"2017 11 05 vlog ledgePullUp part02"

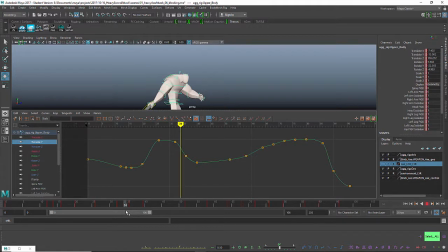Purposefully I made the axe huge relative to our character here, because I really want to emphasize the feeling of weight on that axe throughout this process.
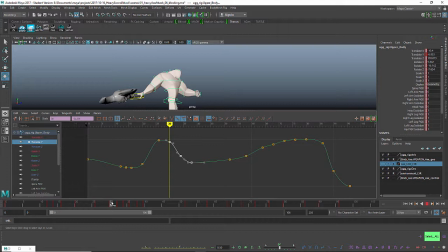So what I'm looking for here is I wanted to have one swing across the body, a second swing across the body, and then kind of a last overhead swing
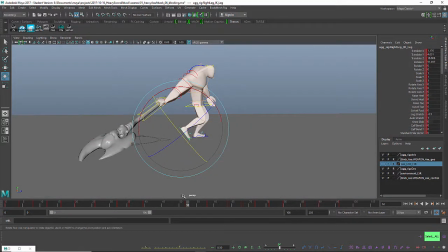to finish up the shot. So this is really a blocking pass for this shot. My first kind of pass at it, the first swing felt pretty good, felt heavy.
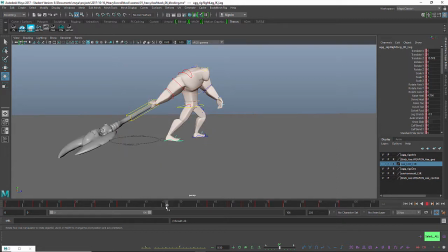The second swing was kind of, you know, it was all right, but it didn't feel as good as the first one, so I really need to amp that up. and the third overhead swing felt you know okay I think the key on that third overhead swing and I'll show you when we get
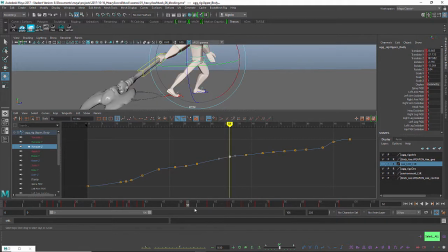into sink sketch what I'm talking about is you really want to hold that axe back as far as you can before bringing it forward in other words you really want to show the body and the chest driving
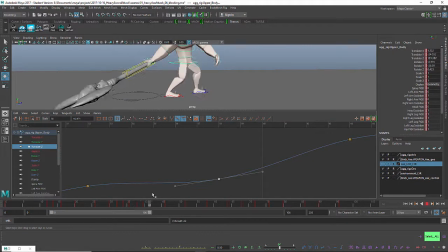forward while the axe is behind and then the axe catches up and that really helps relay the power that you're trying to show. So this one still needs quite a bit of work.
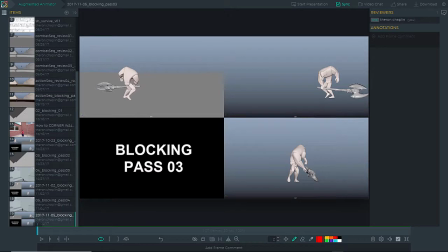So I made Play Blast from three different angles here and put them together on SingSketch, and I'll show this tomorrow night at my review session with our group. Basically, well, I guess I should just play it here once or twice.
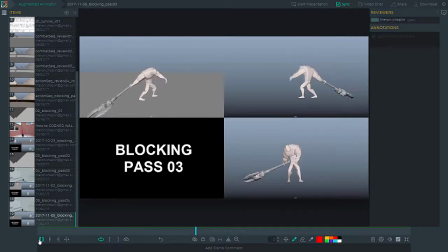So like I said, we've got the swing, the swing, and then the overhead swing. Again I feel like that first swing is kind of feeling pretty good. The second one is and the third one is feeling okay.
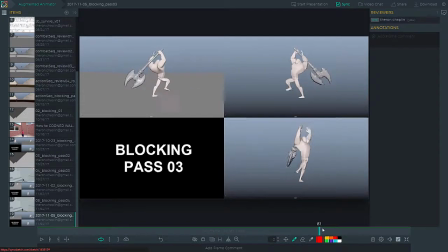And what I meant by that third third one in terms of really showing the weight and the power in this axe. So if you can see how his chest is driving forward and the axe is still holding back,
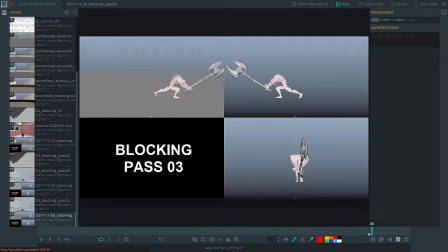still holding back until the very end, bam, and then it comes down. I still have quite a bit of polish work. This is still in a blocking stage, for sure. You can also see that here, maybe, yeah, probably this top left view is the best one.
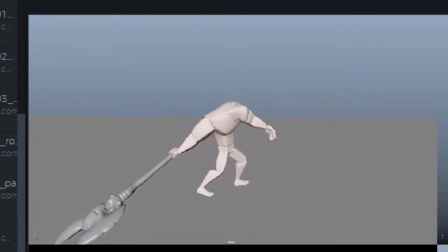As he's bringing, coming up for his second swing, look how long I keep the arm back. The chest is already turning, right, and that arm and shoulder are really as far back as I can keep them.
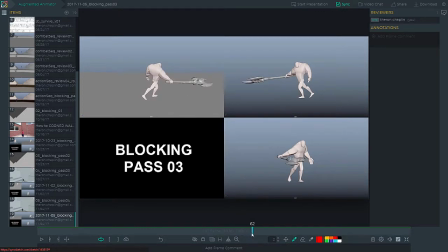I may try to even amplify that a bit if I can without wrecking the rig. But that's just another thing that you can use to show weight and to show power behind the swing. That's where I'll end off this week. Thank you for watching.